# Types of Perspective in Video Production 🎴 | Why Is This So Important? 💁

Hey there, I'm Daria and you're watching the Movavi vlog, your go-to channel for creating cool videos. Let's talk about perspective today, what types of perspective there are and why taking them into account is useful while shooting. We've added the timecodes for your convenience. They'll pop up here and in the description. But before we get started, we advise you to subscribe to our channel and hit that notification bell to be the first to find out about our new episodes and upcoming challenges. Any image like a picture, a photograph, a video is two-dimensional, flat. To make your image look more 3D and to add some depth, use your knowledge of frame perspective. Linear perspective. Let's begin with linear perspective. It's called this because it's shot so that there are lines receding into the distance and converging on a single point.
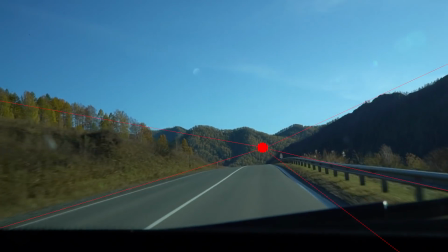[0:48]
A building, fence, bridge, river, road, or anything else will do here. And if you're shooting at home, you can use bookshelves, wardrobe, and walls.
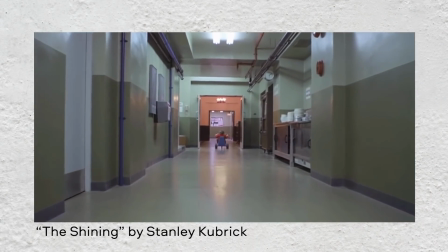[0:56]
Check out the way this artistic technique was used in the movie The Shining, directed by Stanley Kubrick.
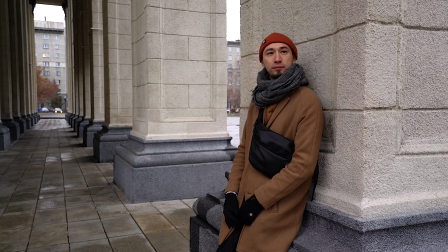[1:01]
Do you see the way all the lines of the hallway converge into a single point? To create linear perspective, we need an appropriate angle, just like we have here, see?
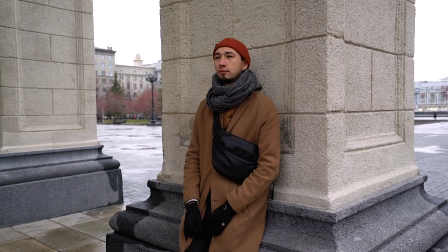[1:10]
Now the picture looks pretty flat. Let's change the angle and now it looks more interesting already.
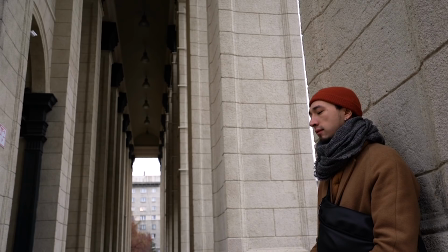[1:16]
Sometimes if you set the camera at the low point, it works too. It turns out nice among buildings.
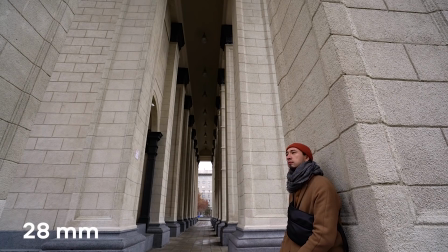[1:21]
You shouldn't neglect the optics though. It can create perspective out of nowhere, but wide-angle lenses with a focal length under 50 mm will enhance the perspective, just like here.
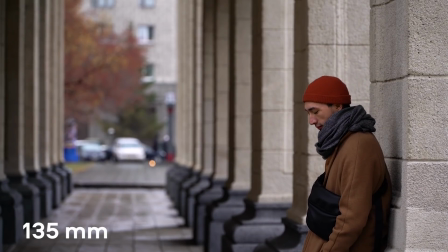[1:31]
Telephoto lenses with the focal length over 100 mm may reduce the perspective. By the way, we already talked about focal length in one of our previous episodes. Check it out in the description. Curvilinear perspective. It's also called spherical perspective. If you are already familiar with a fisheye lens, chances are you've seen spherical perspective. Such lenses are far less popular with experts than they were 10 years ago, but the majority of action cameras are still equipped with these lenses.
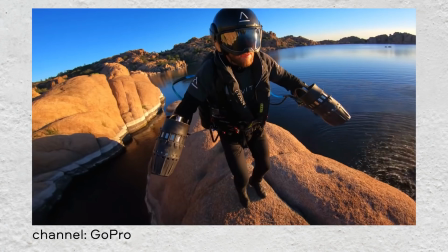[1:58]
Because of the space distortion, the picture gets more voluminous as things get in the frame.
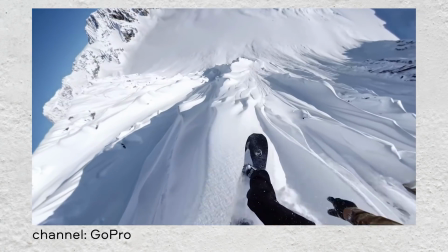[2:02]
It's as if there was some peripheral vision, just like in real life, which creates the effect of being there.
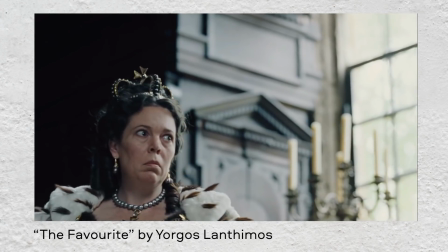[2:07]
Quite an unusual and rather unexpected case of its application was in the movie called The Favorite.
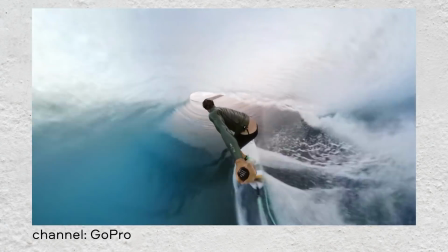[2:13]
After all, the first-person shooting, like the way sportsmen do, is sort of more common.
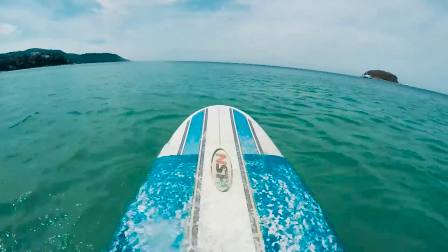[2:17]
We also sometimes make fun shooting with our GoPro and a fisheye lens, and here is something to prove it. Tonal and aerial perspective. Tonal perspective is achieved by muffling object contrast as objects become further away. Let's consider some examples, shall we? Just look out the window. Unless it's your neighbor's window that is just opposite yours. In this case, the experiment is going to fail.
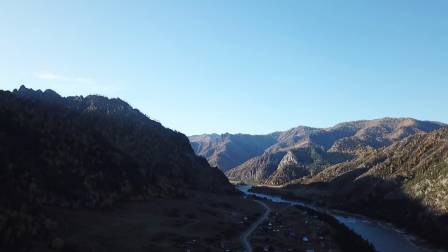[2:40]
As you can notice, the farther away the objects are from us, the more pale they appear, while the closer they are, the darker and more contrast they seem. Aerial perspective is created by making the contour less clear and the color less saturated, as the objects get more distant from the viewer.
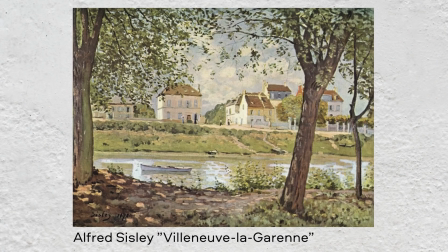[2:56]
A vivid example would be a painting. As you see, whatever is in the foreground is clear, contrast, bright and detailed.
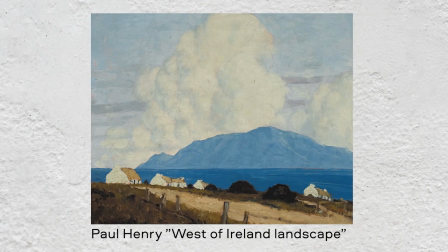[3:02]
However, what's in the background is nearly colorless and barely discernible.
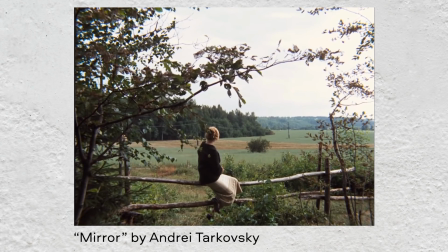[3:06]
As an artistic technique, tonal perspective can be viewed in the movie The Mirror by Andrei Tarkovsky. You might have got confused since tonal and aerial perspective are commonly treated as one and the same, but if you want to nerd out, these are two different phenomena. When it comes to tonal perspective, it's mainly about color and contrast, while aerial is also about sharpness. But if you don't want to dwell on the definitions, these types of perspective can be achieved while shooting in the rain, snow, fog, or in the smoke and dust.
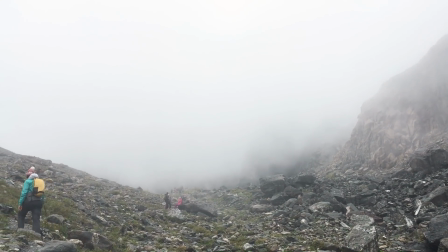[3:35]
In the end, it looks really spectacular, however, it's harder to get the right weather conditions. Thus, we end up with a few more ways of creating the volume effect in a flat frame. Through object contrast, which is characteristic of linear perspective, and through scenery contrast, which is characteristic of tonal perspective. All in all, fall and winter are great seasons to use tonal and aerial perspective while shooting outdoors. Fog and snowfall are there for you, but be ready for shooting in the cold for extended periods. Here is our episode on shooting in winter that'll be helpful for this purpose.